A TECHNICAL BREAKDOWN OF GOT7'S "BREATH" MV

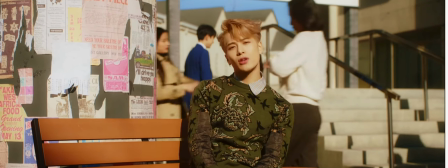[28:38]
It's one of my least favorite cuts because, well, it's meant to look like he appears,
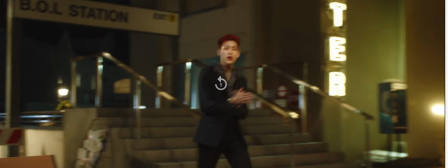[28:45]
but if you slow it down, it doesn't really, it matches,
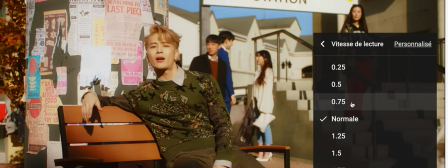[28:50]
but also doesn't match too much with the background.
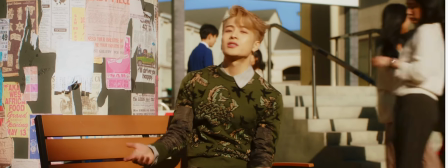[28:56]
I don't know if it's the lighting change, I don't know if it's because they changed the lens, but it doesn't really match.
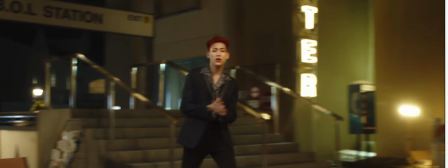[29:06]
I mean, it matches in the movement, so it's not that they changed the lens, it's just that it's probably a bit awkward with the lighting.
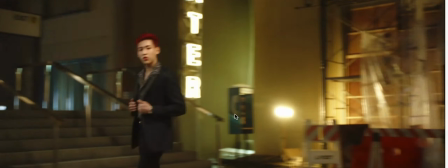[29:14]
It's not a bad thing. It's quite clean. This is pretty clean as well.
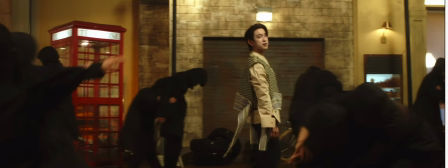[29:20]
This is just a cut. This is not clean though. Why?
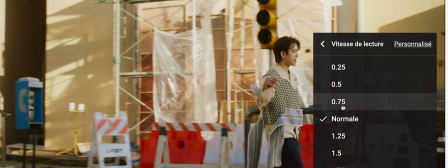[29:25]
Because Jin Young did not do the same head movement, so you can't match cut on the movement, which can be made intentional so that it looks
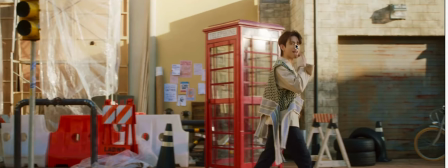[29:36]
more impactful. But see, he's looking at the camera and then he's not looking at the camera, so it's not a match cut.
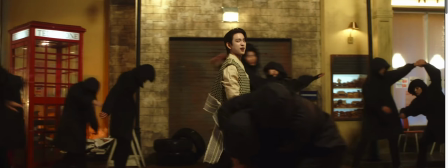[29:49]
So it's not the cleanest thing. This was very clean though, because
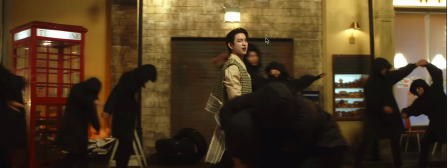[29:55]
This has to be choreographed, so it's actually probably that he was supposed to look at the camera and then in the text, the text did not match.
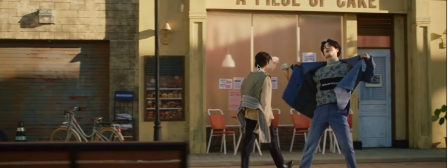[30:04]
Because see, here he's looking in the right. It looks like it doesn't match, but it's made on purpose.
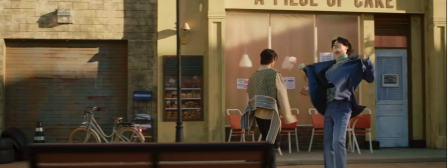[30:11]
You will always have to cut some part because 24 frames per second.
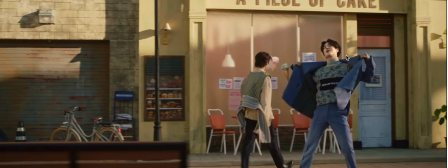[30:17]
It's to give the illusion our eyes actually don't like when it matches perfectly.
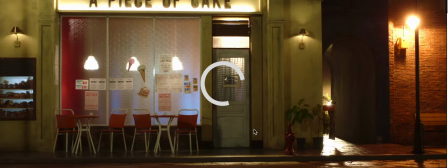[30:27]
Yep. Oh, it cut on the on the cut that I don't like.
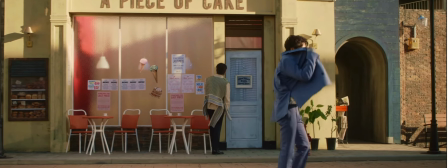[30:35]
So there's only one shot that I don't like, and it's this one. Why is it empty?
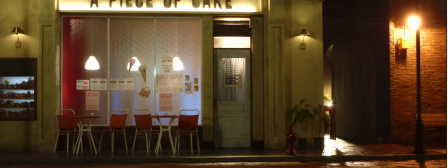[30:42]
It looks so dull and flat and unimpactful, whereas in the rest they add the CGI sheet. I don't know why this is empty. This actually bothered me the first time I watched the music video.
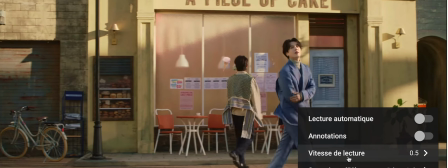[30:57]
I don't know why they chose to put an empty shot in this. I don't know.
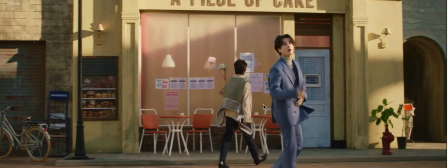[31:01]
I don't like it, but they probably have a justification.
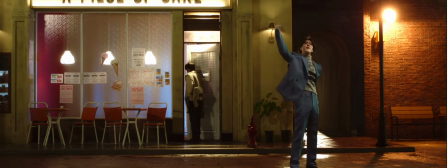[31:09]
See?
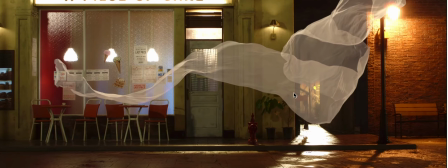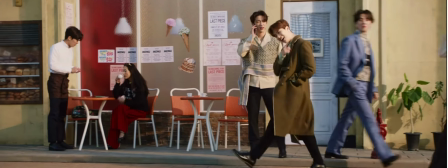[31:16]
Okay, so I think it's not cutting between 2 shots, but it's cutting between 4 shots.
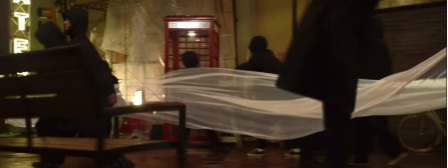[31:23]
Why? Because of this.
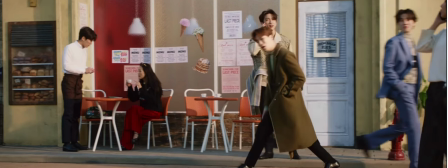[31:25]
Look, the lighting doesn't change, but the extras appear and disappear. So I think there's 2 day shots, one with just the members and one with the members and the extras, and 2 night shots, one with just the members and one with the members and the extras.
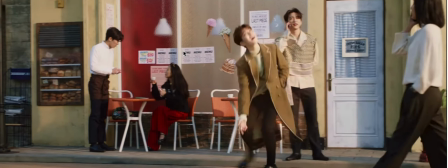[31:45]
Because here, sorry, you see, just the members, no extras,
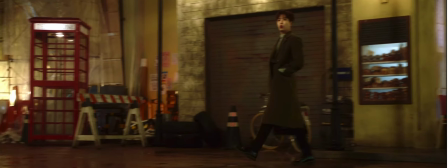[31:52]
and then still a night shot, but the extras appear and disappear.
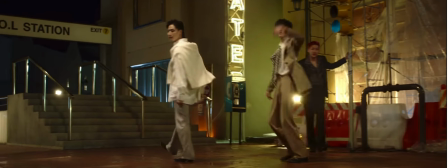[31:59]
So it's actually 4 shots and not 2 shots. Now, on this cut, they added a sort of morphing effect, if you look.
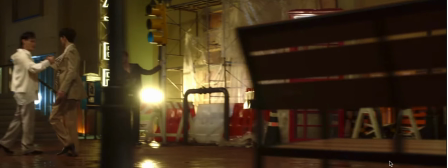[32:11]
2 explanations. Either they wanted to make it more impactful, kind of like, you know, using pyrotechnics,
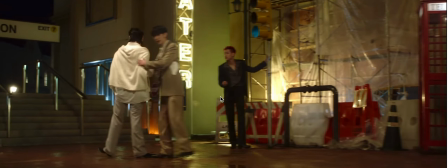[32:21]
or like a flash, so that the beat is emphasized, or because JB doesn't do the right position.
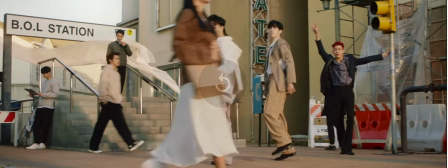[32:28]
Like, see, he's turning around again. Because the position doesn't match, it's not synchronized on the beat properly,
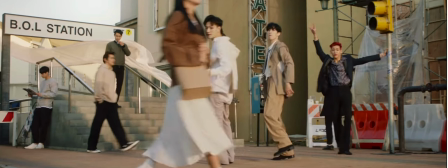[32:37]
it probably looked awkward in editing if it was just a cut, so the morph effect actually hides the fact that he's not doing the right movement.
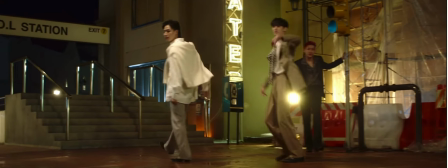[32:47]
They're gonna do it again on Bam Bam, so I don't know if it's
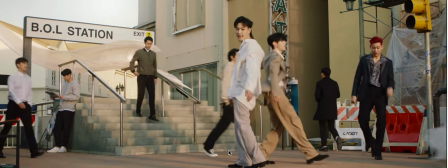[32:53]
intentional or if it's to mask an error. But anyways, it looks pretty impactful.
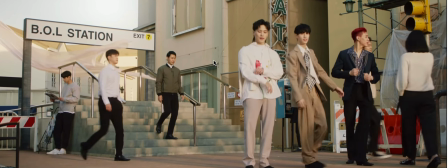[33:00]
It's just that it really sticks out the first time I watched it, especially on Bam Bam.
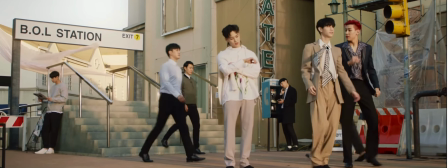[33:05]
I'm sorry. Oh, I'm choking.
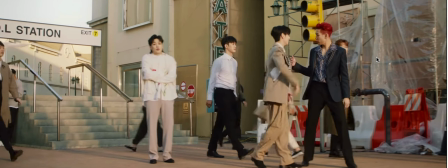[33:11]
So, also, we're gonna have a splicing effect
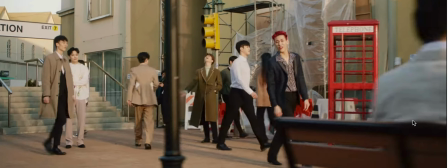[33:18]
because hello sir random extra, hello Jin Young.
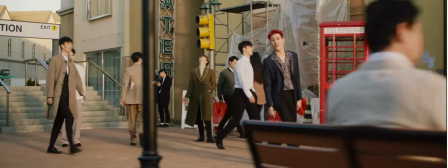[33:24]
But wait, first let's look at the cut. As you can see, he's not in the same place.
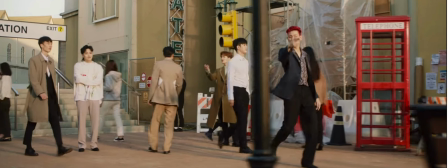[33:33]
Probably because on the different takes he did not hit the same mark. And so when they just cut without the morphing effect, it looked like he had traveled, like he's here and then he's here.
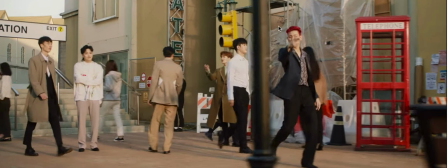[33:48]
So they added the morphing effect to mask the synchronicity error.
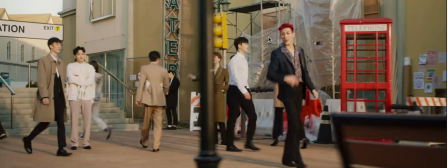[33:56]
Or again, it might be just a flash to emphasize the beat. But if you look, he's here and then he's here.
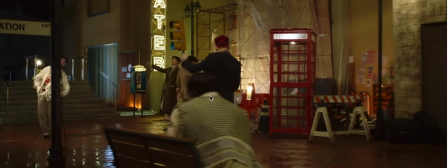[34:03]
So he's moving. Now the splicing.
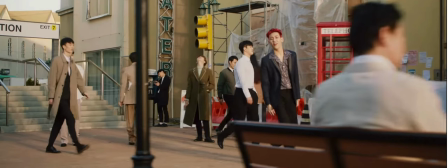[34:07]
Splicing is, I don't know if it's an actual, because I've only heard one of my teachers talk about this. So you can tell this is an extra. And then he's gonna get replaced by Jin Young. The splice is the glue.
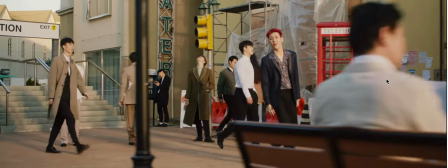[34:22]
Well, splicing is when editing was done on film, it was the cement. You had to actually stick 2 pieces of film with glue. It's called film cement. And the splicing is that effect. And so in Russian, like early cinema,
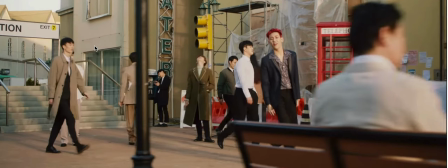[34:43]
like Man with a Camera, Battleship Potemkin, stuff like that, they use a lot of editing
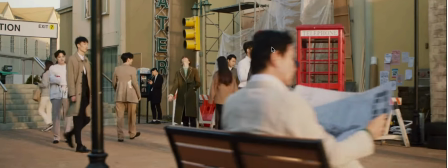[34:54]
editing techniques to create meaning, because they did not have sound, and so they create narration with the editing. And so adding something in the splicing is that something is not there here,
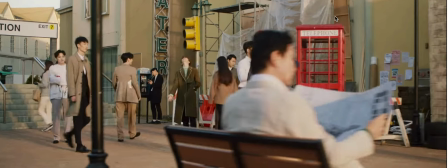[35:08]
but it actually appears when you cut. Usually it's meaning, it's like symbolism.
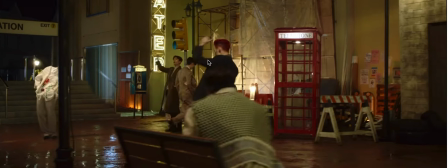[35:17]
In this case it's genuine. He appears in the splicing. And the morph effect.
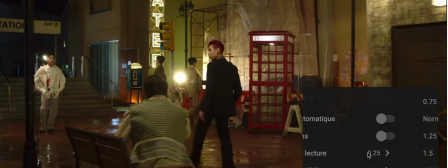[35:24]
So this cut actually bothered me the first time I watched it, because I only saw the morphing effect
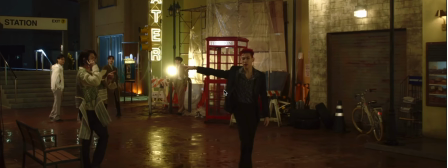[35:33]
and didn't look clean, but it might be completely intentional. This is a super clean cut though.
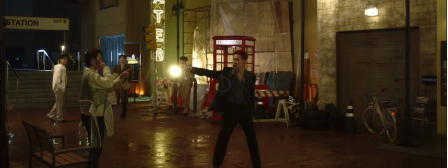[35:40]
It's a really good cut. I'm just going to
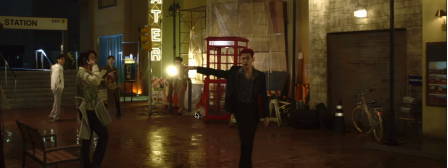[35:46]
slow it down just to appreciate how clean it is.
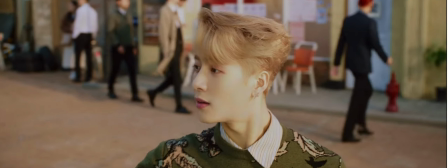[35:51]
So to get this, it needs to be really choreographed. That means that Bam Bam and all the people behind,
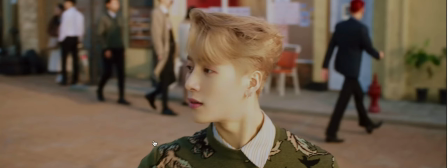[36:00]
these look like extras, have to hit the exact same marks.
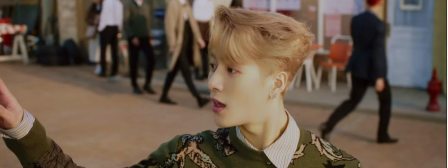[36:09]
You can tell it's a cut because the lighting changes.
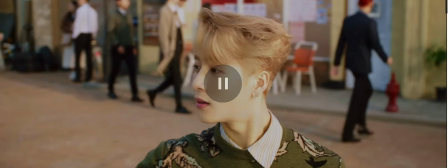[36:16]
And also because, again, the extras appear in the splicing.
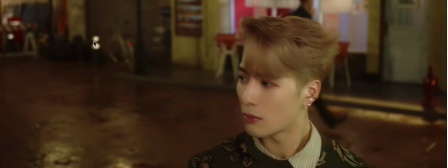[36:21]
There's no one here, and suddenly there are extras. So it's not the same frame, and it's not.
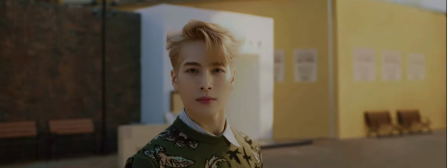[36:29]
And since the lighting changes, I believe that it's not a green screen.
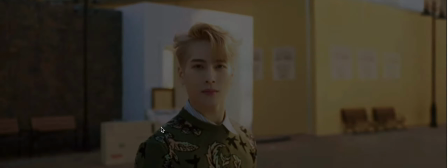[36:35]
Fade to black.
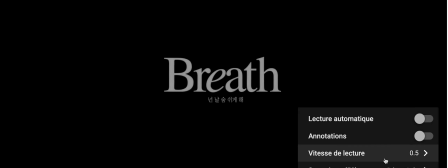[36:38]
And then we have, wait, I'm still, the bookends, which connect to the next video.